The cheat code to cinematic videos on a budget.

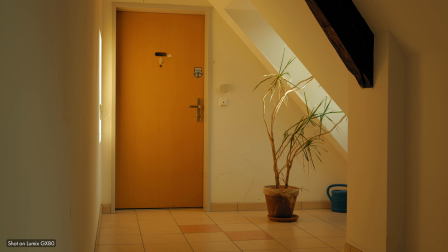But even a mirrorless camera like my Lumix GX80 is a little over-sharpened and doesn't have picture profiles.
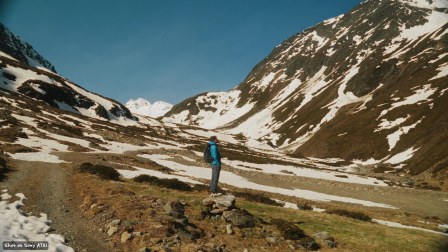So even using a better camera like the Sony a7 III makes a difference. But is it really that significant of a difference?
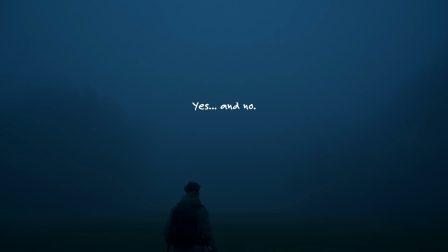I'd say yes and no. I personally wouldn't use the Lumix GX80 for professional work that goes to clients,
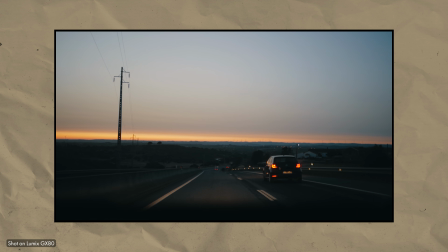but still you can really push that camera to make fantastic looking stuff with it if you know what you are doing.
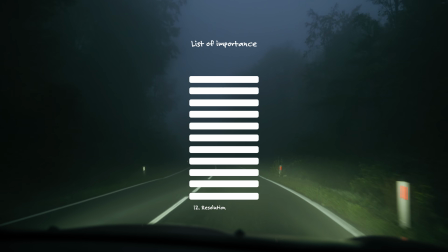So let's rank picture profiles, softness and cameras in general on the list.
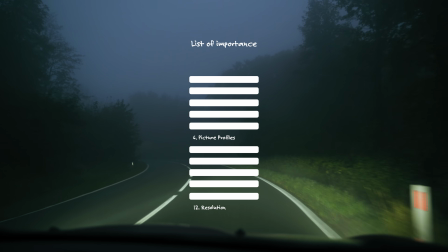I'd say picture profiles are pretty important, but there are still many factors that will have a much stronger impact on the look of your videos.
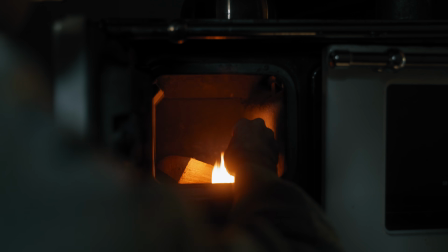The softness of your image is also sort of semi-important.
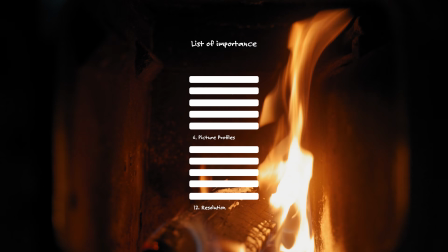It's more of a detail that will make your footage as a whole look better, but bad looking footage will not look better simply because it's softer than if you got the same shot on your phone.
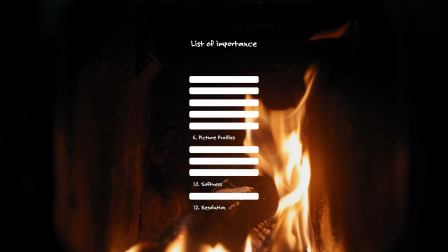So I'll just rank it here. And then the cameras.
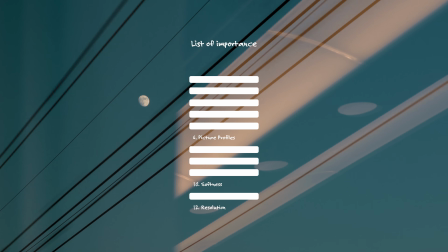They are of course super important, however I'm not ranking it that highly in the list because if you have a decent camera,
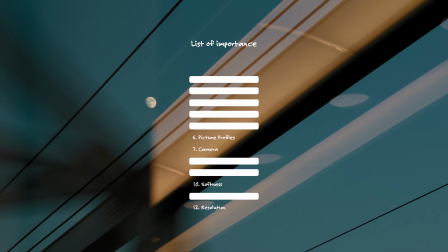getting an upgrade is not going to magically transform the look of your videos.
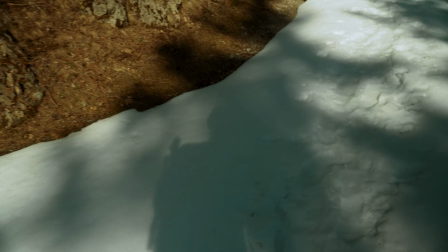For example, if you have a Sony a7 III, I think getting a Sony a7 IV will not make a great difference.
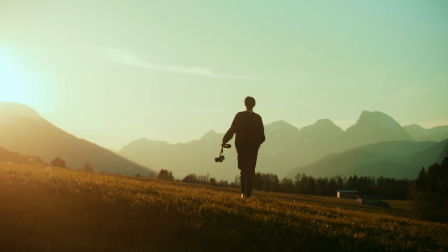I'm talking from experience, by the way, as someone who upgraded to the a7 IV just a couple months ago. This, by the way, also applies to color depth.
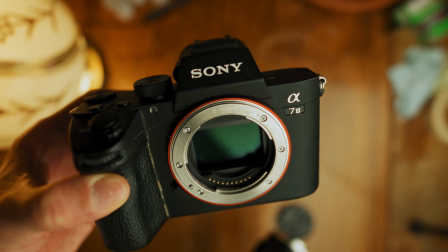The Sony a7 III can only shoot 8-bit, whereas the Sony a7 IV can shoot 10-bit color.
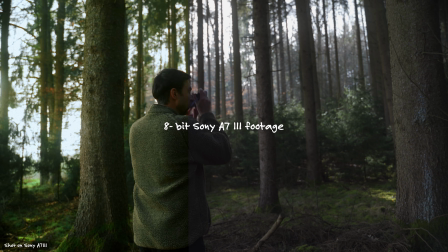10-bit color is of course better for color grading, but in my experience it's really not that important, so I'll just rank it here. Next, sticking to the topic of gear still, let's talk about lenses and accessories.
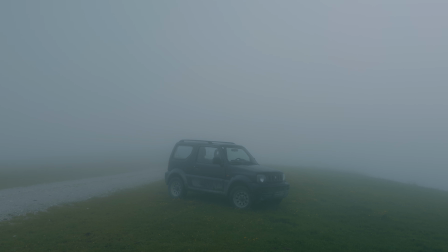My view on lenses is honestly a bit like my views on cameras. They are obviously an important factor.
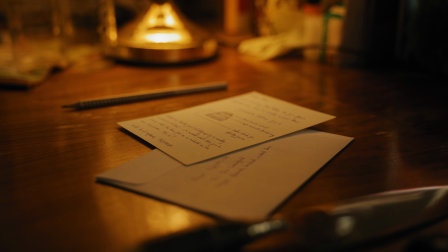The choice of focal length can be an important artistic choice, and the aperture that a lens allows for gives extra possibilities, such as more light or a shallower depth of field.
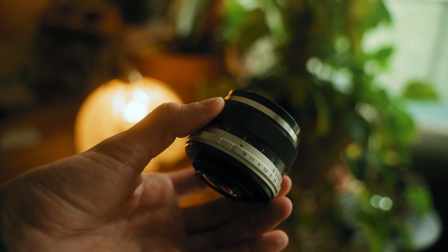And some lenses even have cool effects that add a unique character to them. However, just like with cameras, I feel like some people mistakenly think that upgrading their lens will sort of magically make their videos look better, which sadly is not the case.
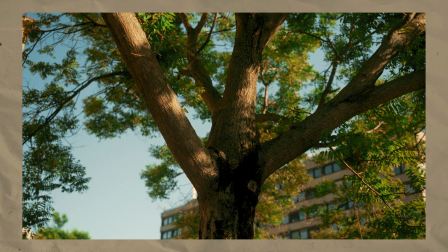Here's a still frame from a video of mine. Let's do a quick analysis of what the lens contributed to the look.
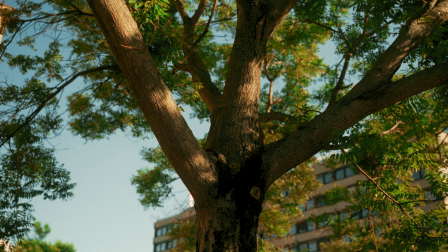The blurry background is thanks to a combination of the camera's sensor, the focal length, and the aperture. So the lens had a significant impact on this part of the frame. But apart from that, the contrast, the colors, the lighting and such are all things that are important parts of the image that the lens had either no impact on or barely any.
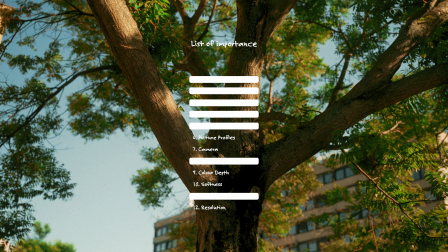So for me, lenses are ranked here.
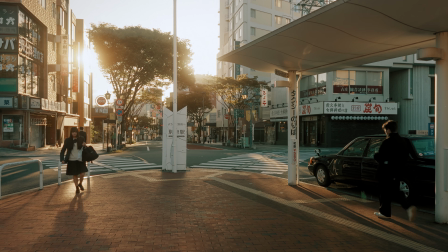When I said accessories, I meant things like filters.
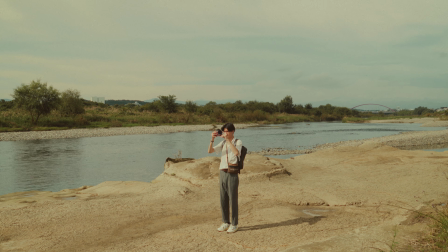I personally use 2 filters on my Sony, and when I was shooting with my phone in Japan last year, for example, I also used this 2-filter combo on my phone. One of the filters is a Moment CineBloom 10% filter, and this honestly is not important.
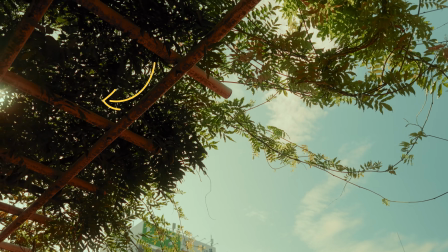I really like the added softness that this filter gives my footage, but this little bit of softness is all that the filter does.
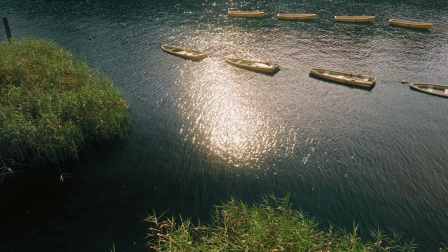You can even recreate this to some extent in post-production. So in my opinion, this is very low on my personal ranking of things that actually make a difference.
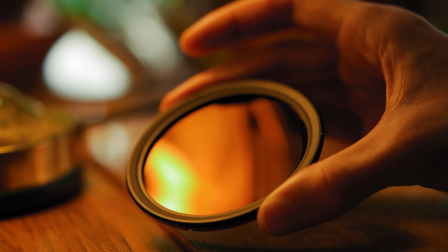The other filter, on the other hand, is a bit more important, and that is the variable ND filter that I use. By the way, I have links to all of the stuff that I use in my description in case you want to inspect the gear that I use.
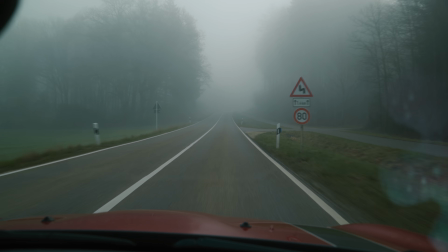The ND filter is important in some aspects and absolutely not important in others. There is one simple reason why I use this filter, and that is to get motion blur.
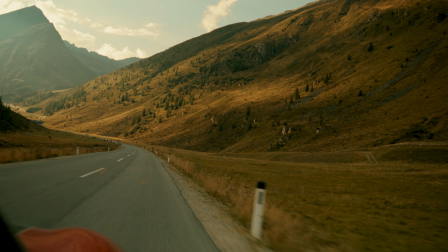Motion blur is this here, movement that appears blurry in frame. To get this blur, you need to set your shutter speed accordingly.
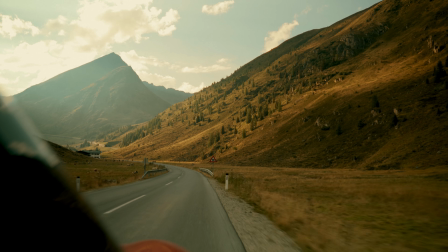When shooting at 25 frames per second, the rule of thumb is to just double that, so I shoot with a shutter speed of 1/50th.
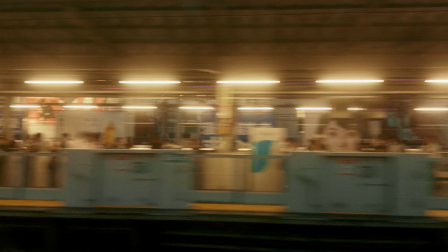If I shoot with a lower shutter speed, the footage can become a bit too blurry, which however can be a cool artistic effect.
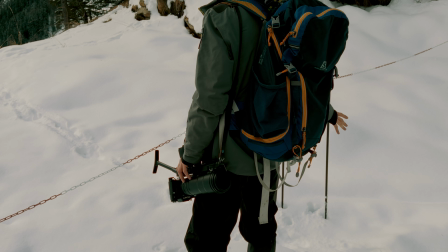However, generally I want to avoid shooting with a higher shutter speed because that will give me this choppy look that is not pleasant. So that is what the ND filter is for, because when shooting outside on a bright sunny day, even at f8, the footage is overexposed when I have the shutter speed at 1/50th.
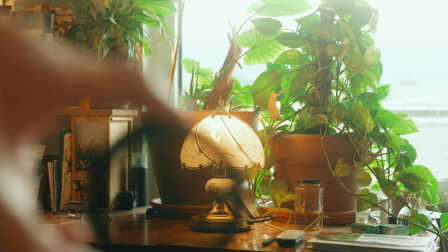That is why I use an ND filter, which reduces the light that enters the camera, a bit like sunglasses.